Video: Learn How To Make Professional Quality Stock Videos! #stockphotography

In this video, we're going to cover the basics of stock footage, how to capture it, camera settings, and how to take the ordinary and make it extraordinary. That sounded so much better in my head, sorry.
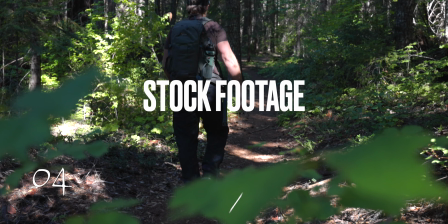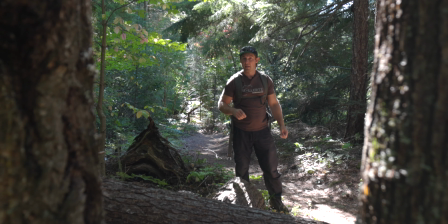One thing you want to do is find natural frames. Find something that frames your subject, and that will just add a little bit more interest and depth to your video or picture.
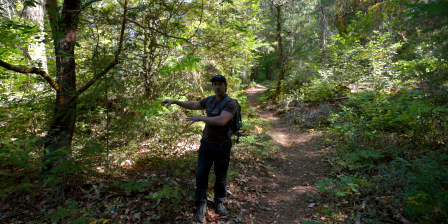look for elements in a composition like this tree here to anchor your image and also this pathway that leads the view across
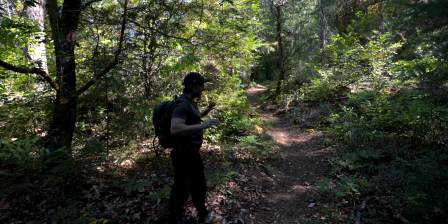the video and even though i'm backlit my silhouette in the shadow this could be an interesting stock video just a shadow walking through the frame
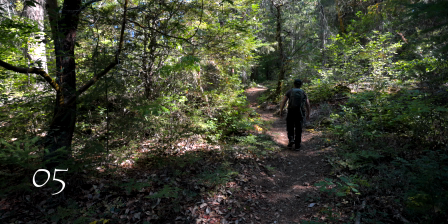another thing that's very important with stock video is logos you can't have any logos and honestly i don't know how to photoshop these out of a video so bring in plain clothes or something that's uh indistinguishable is going to help you a lot with your stock videos there that's a little better no logos nothing to see here okay maybe wearing something black in a dark forest it's not such a smart idea i do have a jacket but it is hot i know it's fall but today is a very warm day and i'm hiking so i'm a little bit warm i'll put this on before we take the photo or the video all right so i found this spot that i
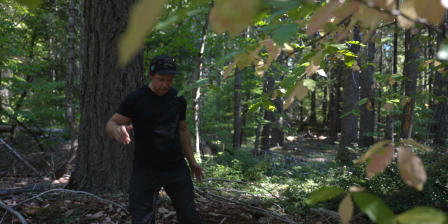think looks pretty good I got some trees with some color changing and I'm going to put my jacket on.
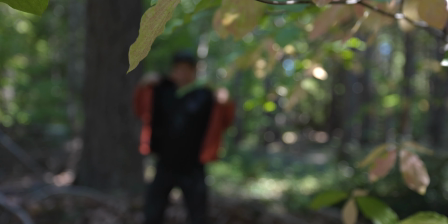Like I said before, it's a little warm. And also be aware of your logos.
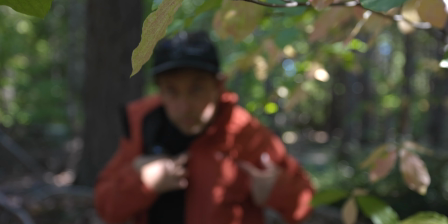Know where your logos are. This jacket has a logo focus. This jacket has a logo right here.
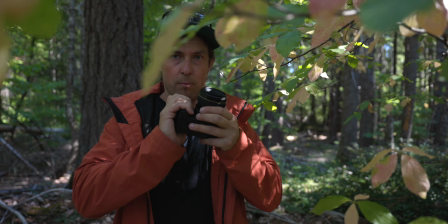So as long as I keep that over like that, it'll be fine. I brought a prop that, as you can see,
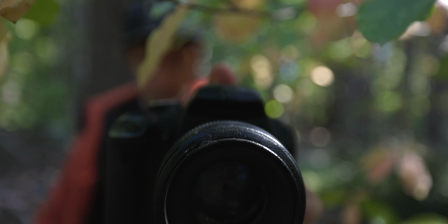my little camera has gone through a transformation it doesn't say canon
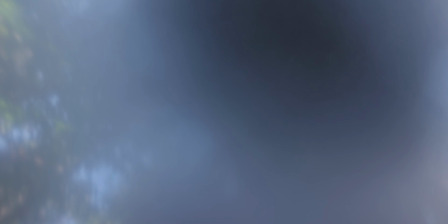anywhere anymore so now i can use this to photograph
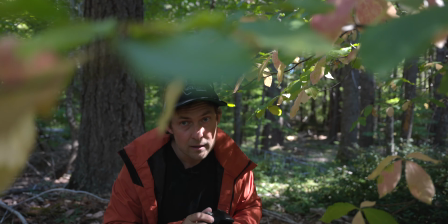autumn landscape but this one seems to be
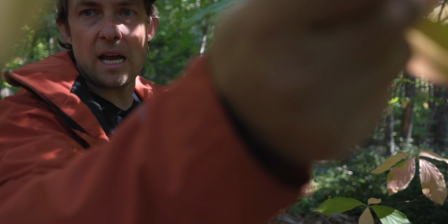flapping i wanted it to get depth but not to get in the way so they're
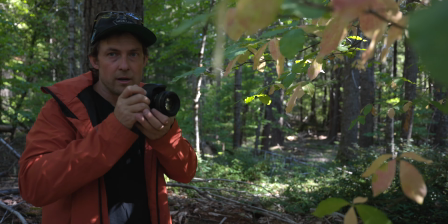a little better now i can the idea is that yes i've sold pictures of leaves blowing in the wind but having a camera and using yourself as a model pretending like you're taking pictures of the woods and the color changing things that's gonna be the little extra in the ordinary photos i really gotta find better puns but anyway let me change it oh man i just noticed that okay hold on that's terrible maybe if i put these
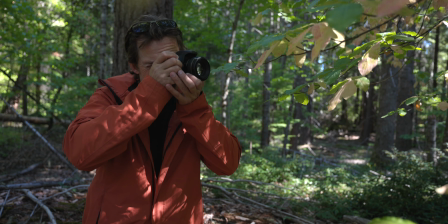kind of like that okay that's not that's not terrible now what i'm going to do is i'm going to set the camera on 60 frames a second right now i'm filming at 24 60 frames a second is going to allow me to slow it down so literally only two seconds
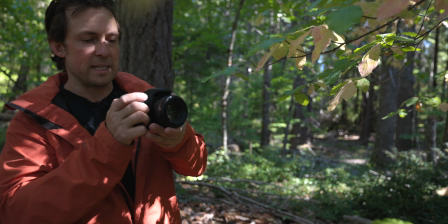is going to be four so if i can film three seconds of me over here pretending to take a photo of the leaves that's going to be enough to give me a stock video again no logos all right let's switch the camera one more thing i forgot microphone i almost dropped the camera i always forget i have the microphone when i'm doing anything for
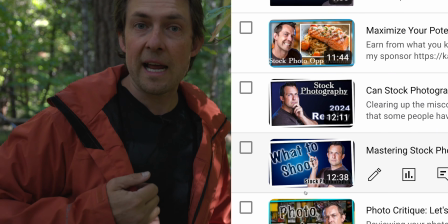thumbnails you might notice that i always have a microphone so i'm going to remove this now and then remember to put it back on when i'm finding a new location
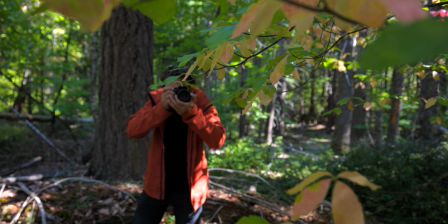find a spot to focus on and leave it there don't leave the autofocus tracking option
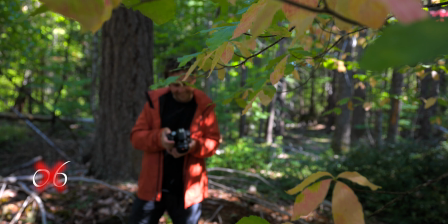on if you have one because that's going to get your video rejected also